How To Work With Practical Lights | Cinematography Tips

How do you do it? Alright guys, cheers to 10k subscribers on this channel. I am extremely grateful, I'm so happy because this was... When I started I could only dream of this, so...
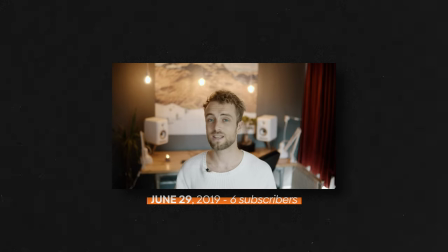0:22 If you guys are watching, if anybody is even watching, and you want to get to know me, please leave a comment down in the comment section and I would love to get to know you guys. Alright, bye, thank you.
So right now, it's time for me to give back to you guys, my followers, my audience, my friends it feels like. The friends over at Aputure and I are giving away a full kit of Aputure B7C lights. It's eight practical light bulbs that can do a lot of stuff, but more on that later in the video. You can win by commenting on this video why you need a lighting kit like this. And of course, subscribe to my channel, subscribe to Aputure's channel and like this video because we're giving this away when this video hits 750 likes in one week. We managed to do it in the previous giveaway so I'm sure you guys can do it as well. Practicals are lights that are present in the frame. Lights that you can see but also can feel.
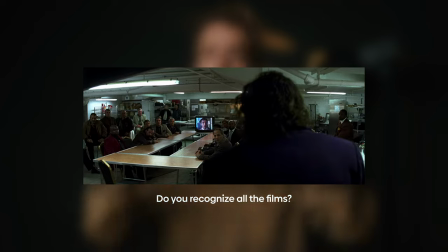1:27 You know, they're actually in the frame and not being hidden behind or sideways of the camera.
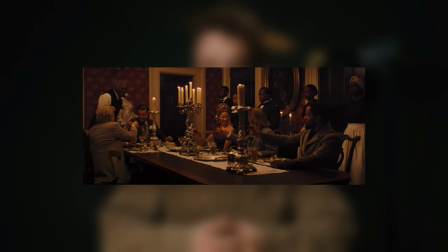1:32 Without practicals an image looks very dull and boring So they're quite essential to every image you shoot as a cinematographer.
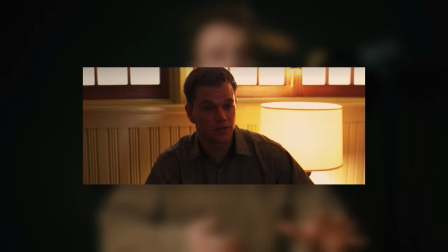1:40 Practicals can be anything. They don't have to be super expensive lights. For example, these B7Cs are very nice, but you can also do it with an IKEA practical or some light source that you can find in and around the house. As long as they're in the frame and they add to the image, they're called practicals. However, the downside of cheaper practicals is that they usually have a very strong color cast. Also, they're not controllable, so less useful when you want, for example, a lower output. That's where the B7Cs come in handy. Because these lights feature a regular E27 fitting for every sort of household that you can find. They're also fully dimmable, full RGB, CCT, and they're controllable via Bluetooth. So if you use more Amarin or Aperture lights in your set, you can hook them all up to Sidus Link.
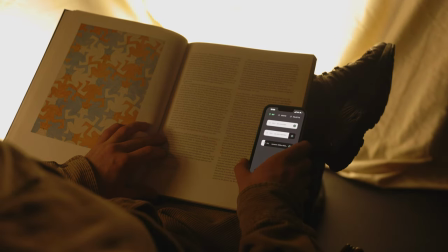2:24 And then nicely from behind your monitor, dial in all the lighting settings. That's pretty cool.
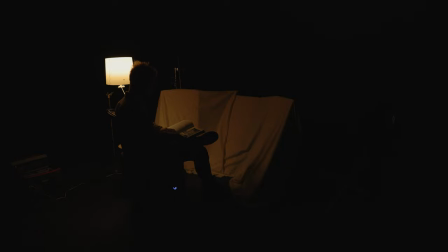2:32 When I walk on set, I always look for the natural path of light. And usually this comes from windows. What you often see in feature films is a wide establishing shot overlooking the entire set and the two or three actors talking or having a dialogue in that scene. You can see the windows, you can see where the light is coming from, and then suddenly,
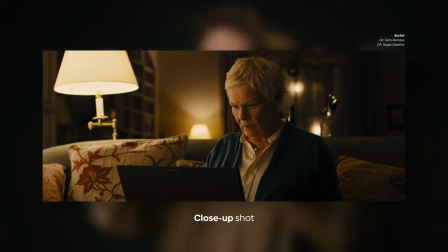2:51 poof, the camera moves a lot closer, and the light becomes softer, and everything becomes more pleasant to the eye. Well, as the camera moves closer, also does the lighting break. and of course they emulate where the light is coming from. Now what do you do when there is no window or when there is no outside lighting? You use practicals. For example this shot from the film Skyfall.
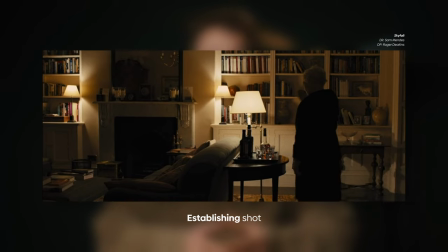3:12 This is obviously shot by Roger Deakins which probably many of you know already and he is using the practical to be the main light source of his frame.
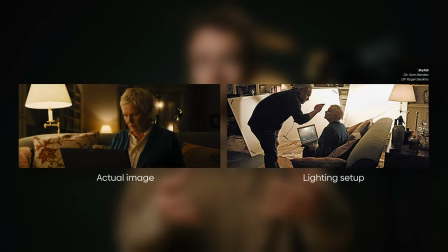3:20 But if you look closer it's not actually lighting the subject. There's a lot more to it but because the light is in the frame the audience believes that this light is creating the falloff on the face of M.
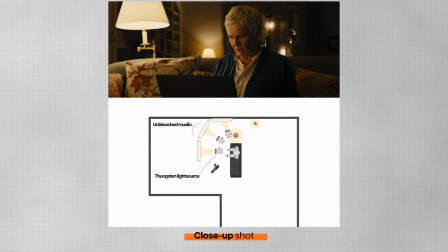So let's create this entire scene by ourselves and see what it does when we only light it with the practical and when we use the cove light as well.
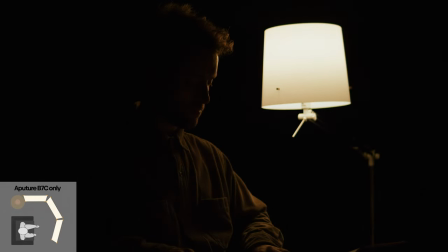3:53 So as you can see, if we only light it with the practical, there's not enough light to wrap around the face. That's why we introduce an extra light source to emulate this feeling. So to make the audience believe that the practical is actually doing it, but it's not actually doing it.
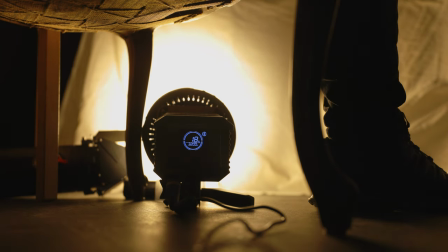4:10 One thing to keep in mind is when your practical is a 3200 Kelvin, a tungsten light source, you need to create the same light quality as well. Because if your practical is 2700 Kelvin and you suddenly make your key light like 6000 Kelvin, you can clearly see that there is a separation between lights and that it's fake. And that's obviously not what you want.
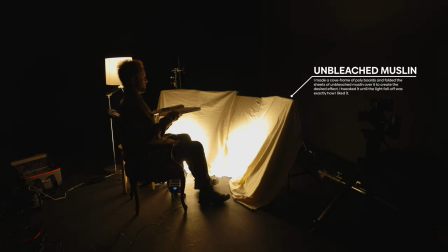4:32 In this example I used unbleached muslin. This is very basic simple cotton fabric that you can find pretty much in every fabric store.
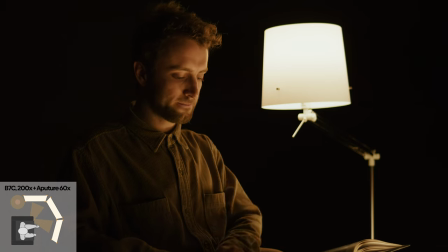4:40 And it's really nice because it creates a very nice color on skin tones. Of course in this example I use aperture lighting.
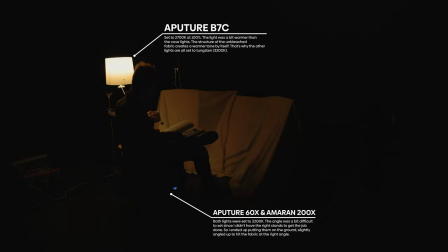4:48 In the practical behind me you can find a B7C and then for my Cove light I use the 600x and the 200x by Ameren.
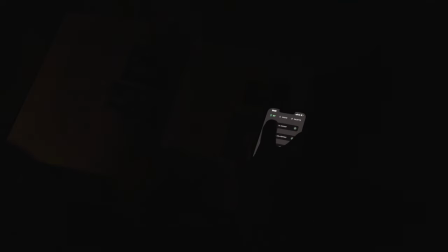4:55 The nice thing about this is that I can sit down on my couch and just dial in the settings until it looks correctly.
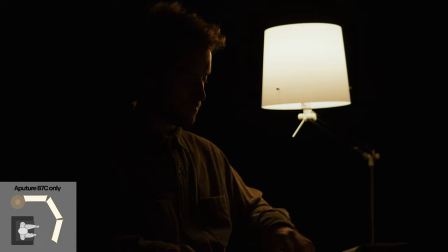5:04 As you can see when we cut all the cove light lights, the practical is not strong enough to do the job. Even when I crank it up all the way, it doesn't wrap around my face enough to make it believable. That's why we utilize multiple techniques to create this feeling. So to create that trust that the audience have to believe that the practical is actually doing the work.
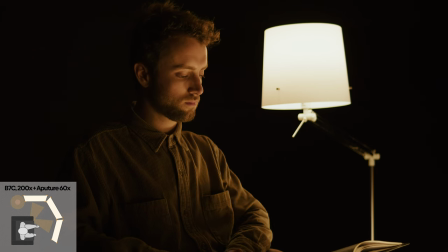5:27 That's the beauty about cinematography. I've got a fun exercise, which we can do all together as a family. Not really, but anyway. If you're sitting on the couch tonight, I want you to put on your favorite film and pay attention to all the scenes where practicals are leading. Go on Google and check for behind-the-scenes photos and see what kind of extra lighting equipment they used in order to make you believe that the practical is actually doing all the work. If you found something, let me know in the comments below which scene you're talking about, because I would love to know. That's it for this video. Hopefully it was informative and don't forget to compete in the giveaway. The information you need for that is in the description below. And with that being said, thank you so much for watching. I appreciate all of you guys, as I already mentioned, but I truly mean it. And hopefully we stick together for a long, long time. See you guys next Monday.